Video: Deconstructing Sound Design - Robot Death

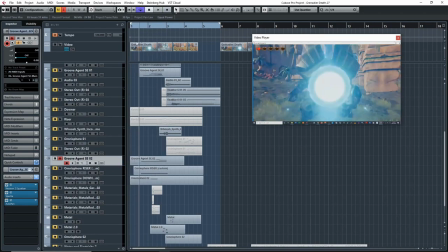[8:18]
no okay so this is an another electrical layer. So the riser is after. So anyways, for this layer, let's see what I did here.
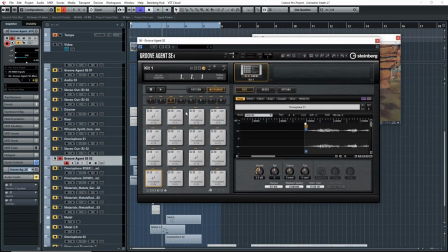[8:27]
Interesting. So let's see what this sample is, because I'm not even sure what it is. OK. OK, so I added some pitch envelope here. So I'm going to remove that so we can hear what the file sounds like, the original file.
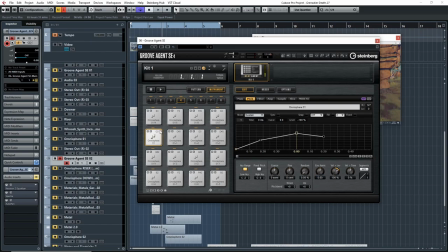Interesting.
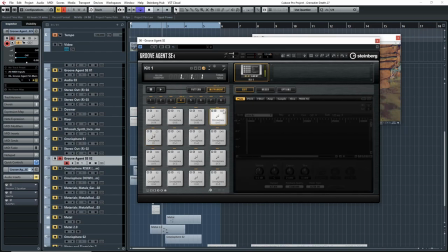So this must have been an Omnisphere patch that I created. And to be honest, I don't even remember how to create it.
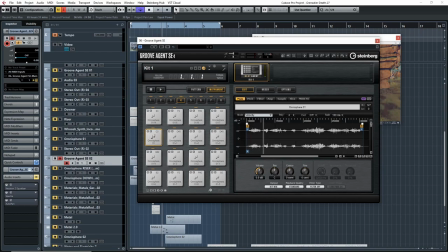[9:10]
It sounds pretty cool. Anyways, I created this patch in Omnisphere, and then I added a pitch envelope here.
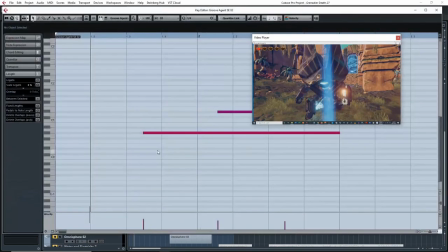[9:20]
And then, I think I played, I must have played some lower notes. Yeah, so I played really far down on my keyboard.
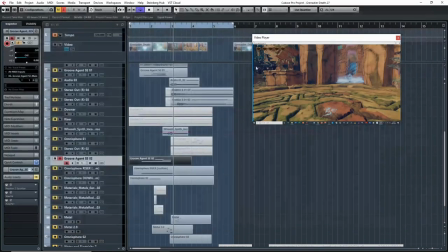[9:29]
It kind of gives it a warble and an electrical texture as well.
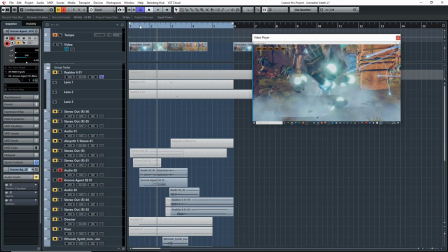[9:35]
so let's hear it with this here all together yeah
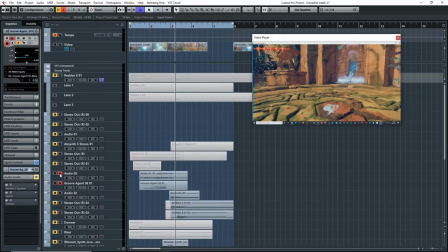[9:42]
so i thought it kind of went well together especially with that warble sound it kind of added some i don't know some bass obviously and then some
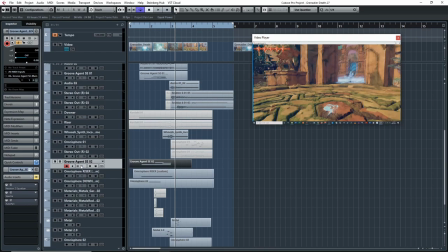[9:49]
i don't know electrical or robotic feel to it i don't know i thought it was cool all right so yeah the next layer here is the
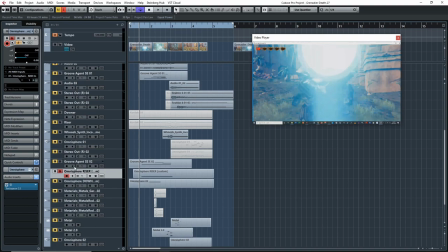[9:56]
riser i was talking about so i wanted to create something to build tension as the robot was gonna break and explode um so this is what i created
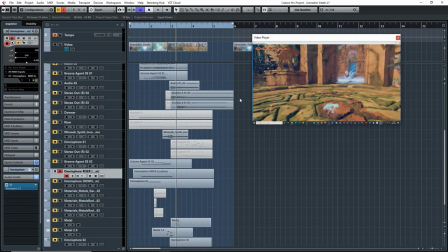[10:08]
and the way i did that if i show you guys an omnisphere here
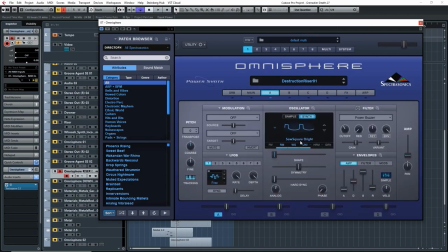[10:13]
it's basically a one patch thing i use a saw square bright and if you look at my modulation matrix here
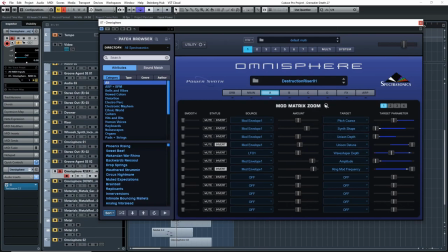[10:20]
everything's basically modulated to envelope one so if i look at envelope one here just for you guys yeah it's just a riser over six bars six and a half bars and that's all it is so So if you look at all my modulation, it's modulating the pitch, the synth shape, the unison depth,
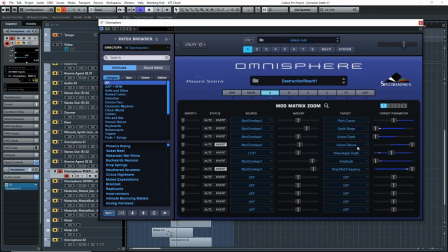[10:36]
unison detune, the wave shaper depth, oh no, not the wave shaper depth, the amplitude and the ring mod frequency.
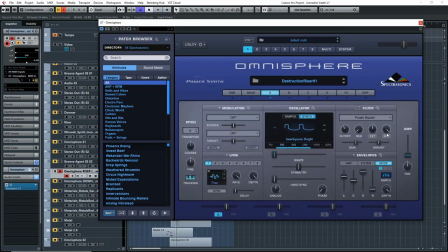[10:45]
So basically what I was doing is, first thing I wanted, because I knew it was going to be a riser, obviously the pitch has to go up. So I mapped the pitch to the envelope. And after that, I started playing around with different parameters. I was playing around with the shape just manually. So I would play and hold a note. and as the pitch was going up, I would play with the shape and see if it sounded good.
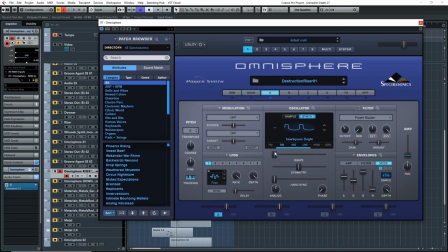[11:02]
And if it did, then I would map the shape, for example, to the envelope number one. So if I look here, modulation number one. And I did the same thing with different parameters like the unison.
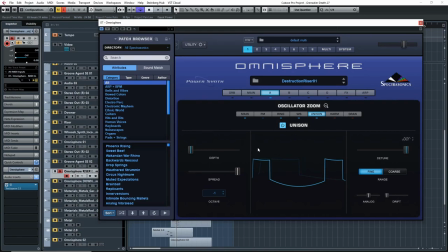[11:15]
So I turned that on, played with the depth. I thought it sounded good. So, you know, then I played with it manually and then once I realized, yeah, I like it, that's what I want, then I mapped it to modulation one. I did the same thing with the wave shaper here and same thing with the ring modulator here. So I just play manually and then if it's good, it gets mapped.
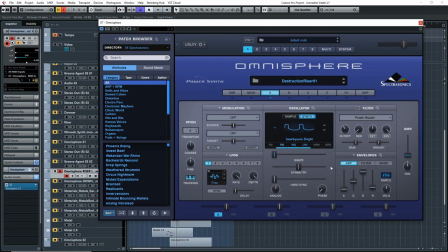[11:33]
And that's basically how I created that. And then after that, I think I played around with the amp a bit just to get the release right.
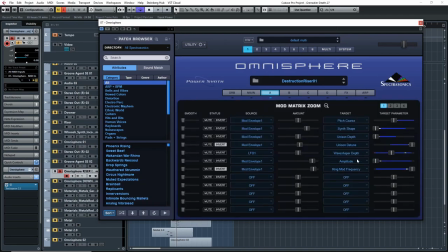[11:40]
That's pretty much it. So let me see what is the LFO number one for the wave shaper depth. So LFO number one, I made it a random. For the wave shaper depth here is probably, what is that here?
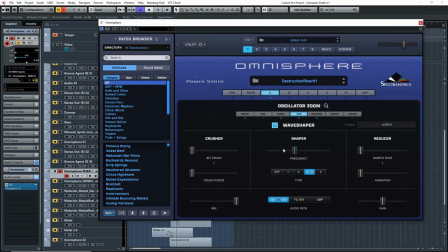[11:56]
Must be this. I'm actually not sure what it is. Anyways, it's some parameter here, probably this one. And it's moving it around randomly so it sounds. I think that's what's making it sound, giving it that gritty sound, that electric kind of sound. So anyways, but yeah, so that's how I created this patch.
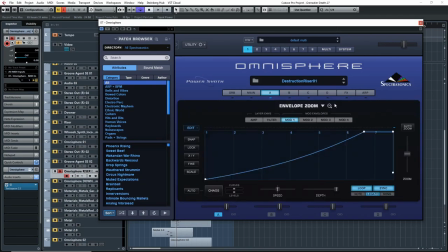[12:14]
Pretty simple, one modulation envelope here, and then basically assign a bunch of parameters to it so that it rises and it builds in tension.
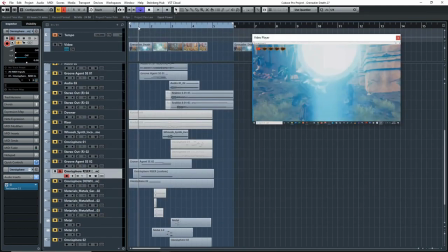[12:22]
So let's hear it one more time.
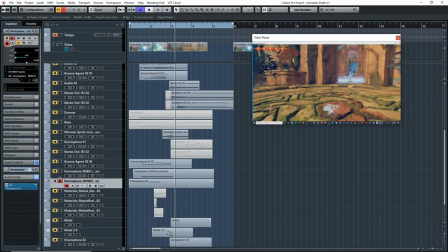[12:28]
Good. Then the next thing I want to do is create a downer. So basically, it's having a one trick or sound design technique or trick that I like to use, especially when I'm building tension and stuff like that, is to have both a riser, but also have a downer at the same time. So you have this contrary motion. It's a very musical thing to do, but it also works with sound design like this.
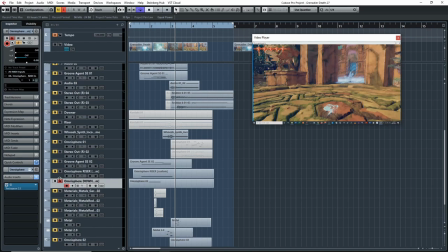[12:46]
So you have contrary motion going on, and it just adds to the tension. So let's hear what this sounds like on its own.
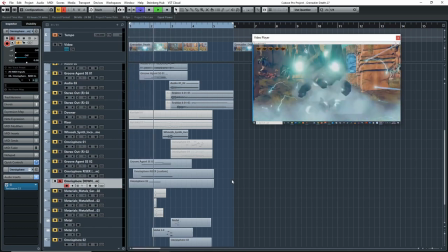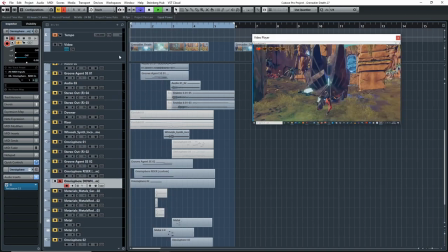[12:57]
Alright, let's hear it again.
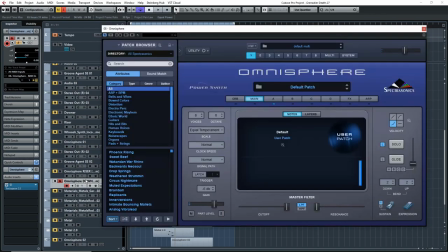[13:03]
So how did I create that? Very similar to the riser that I created. So if I look at my matrix here, I have...
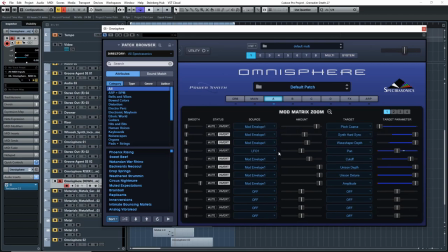[13:10]
Yeah, everything's on mod 1 except for 1, which is the LFO, which is panning it, probably randomly, if I double-check.
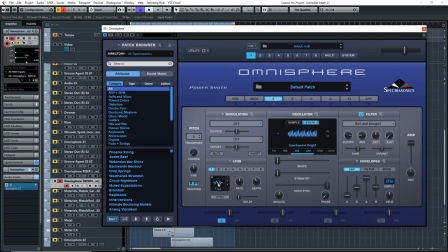[13:16]
Yeah, modulation was just randomly panning the sound left to right.
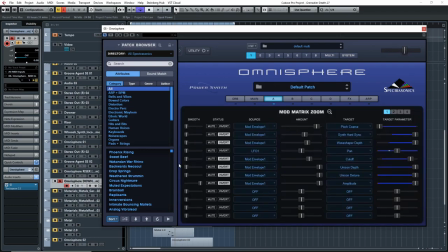[13:21]
But yeah, similar to the riser, everything's panned to mod envelope 1. so if we look here it's just a down instead of going up now everything's going down and exact same uh technique here so pitch is going
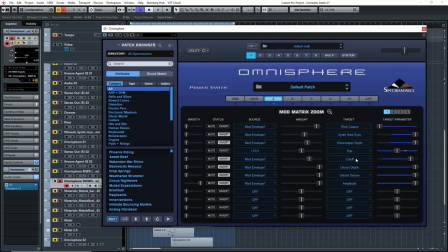[13:34]
down the hard sinks going down wave shaper depth that's going down over time the cutoff is going down over time unison depth uh detune and amplitude
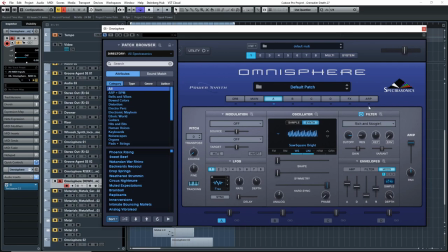[13:43]
right and i found a filter here the rich and movie one so uh yeah not too much to look into here It's a very similar technique to the riser.
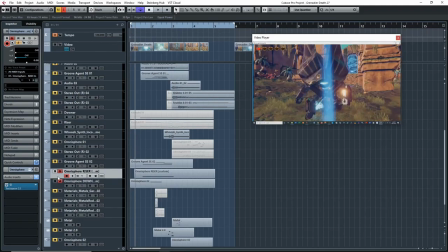[13:56]
Right? So now once I had these two together, what I wanted to do now is I kind of wanted them to play off of each other.
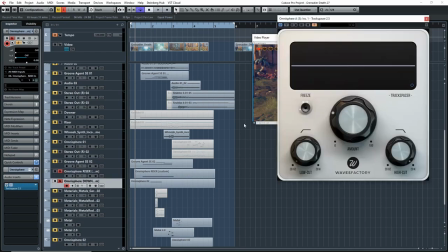[14:02]
So what I did is I added a track spacer, which is basically I use this to duck one signal from the other.
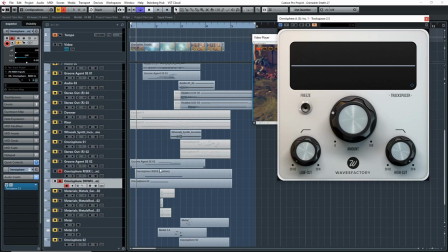[14:08]
So I wanted to start with the downer. And as you can see, if I zoom in, you can see the downer starts first and then the riser comes in.
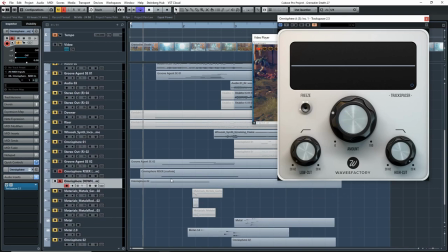[14:14]
So I wanted to start with the downer. And then as the riser comes in, I want it to take over from the downer. until the downer basically disappeared. So if we listen to what that sounds like, if I take off Track Spacer, it sounds like this.
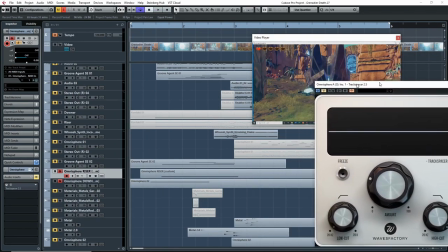[14:31]
Which sounds okay, it sounds fine. It gets a bit crowded though, I found, especially in the lower end.
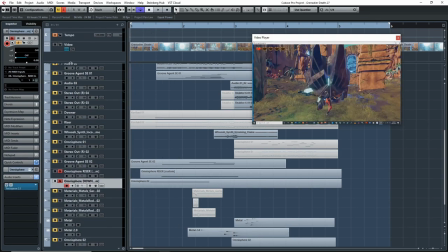[14:37]
It's just too many frequencies going on and the other textures kind of get lost. So I wanted to add this. Let's hear what this sounds like now.
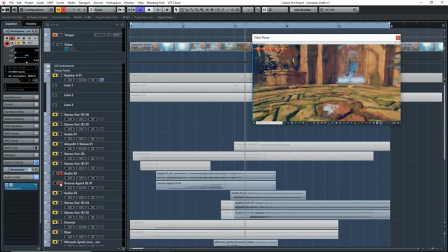[14:46]
Maybe I should play it with other stuff so it makes a bit more sense.
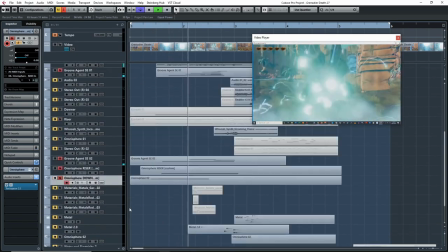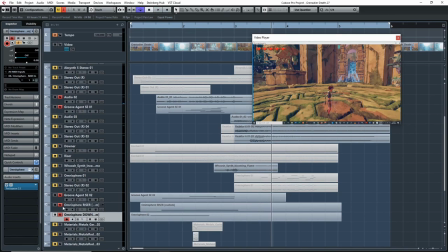[14:57]
Right, so anyways, that's why I added this track spacer here, especially because I wanted the riser to really kind of pop out as it was getting near the end, just to add that extra intensity.
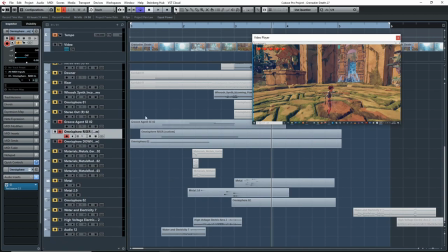[15:06]
So that was my thought here. And then finally, near the end of me creating all of this, I'll just skip over so we hear it, is I just added some electrical layers. So this, again, I think is from the GDC Free pack that they give out every year. Yeah, it must be from that.
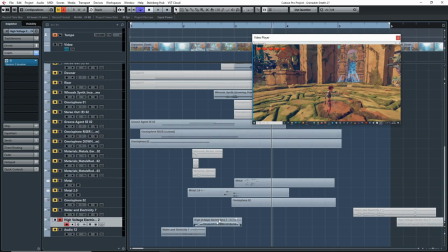[15:22]
And I basically, I think it's the same. No, one's Arc 2, the other is Electricity 7.
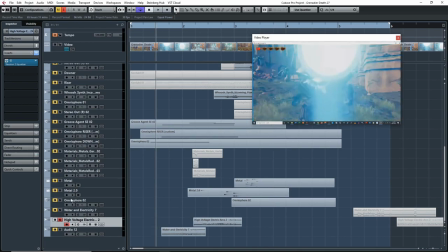[15:27]
So two different samples, and I kind of blended them together to make it sound like this.
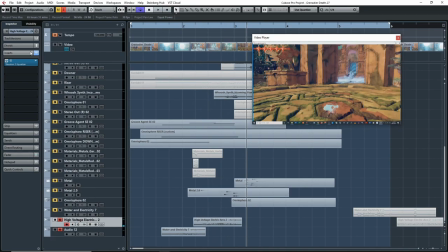[15:35]
Right, so just a bit of fade in, fade out on both. And I think I just removed a bit of the lows probably, yeah.
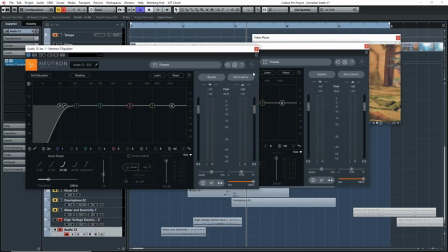[15:42]
Because I did not want any bass, because the bass was already taken care of in the riser and downer.
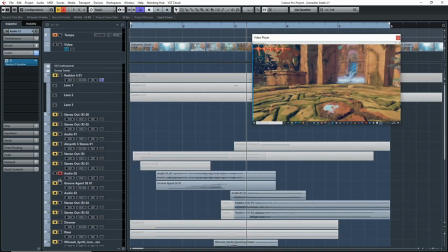[15:48]
So all together now, riser, downer, and my initial patches that I created up here.
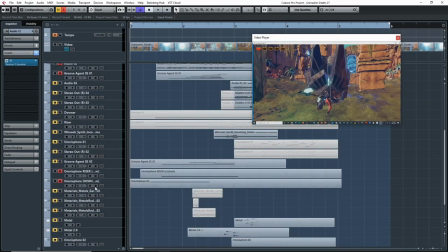[15:53]
Let's hear what that sounds like.
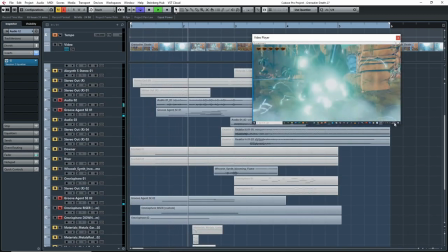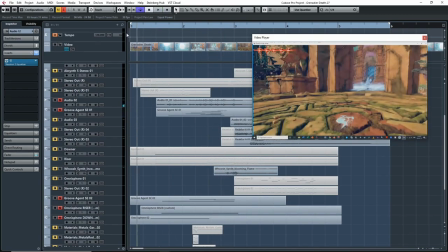[15:59]
And again.
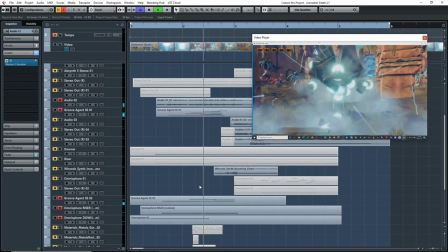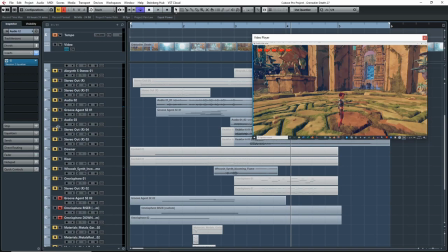[16:06]
So that's how I created that. And next, I'll go into the impacts.
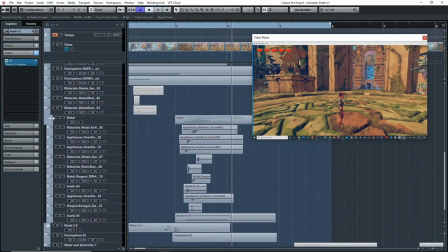[16:12]
So I kind of worked on the metal aspects separately. So as you can see here, this is the robot kind of falling.
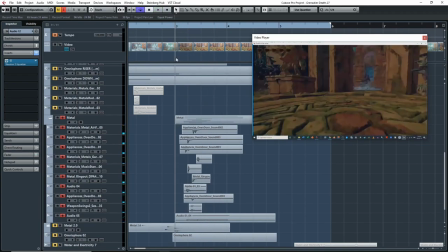[16:23]
And I really wanted to try to record my own sound and my own source material for this. which is what I did.
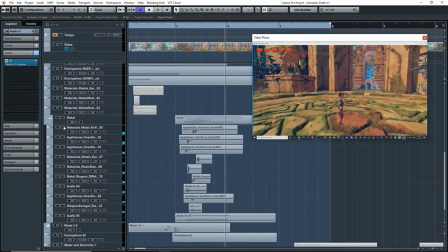[16:31]
So let's just kind of go through it one by one here.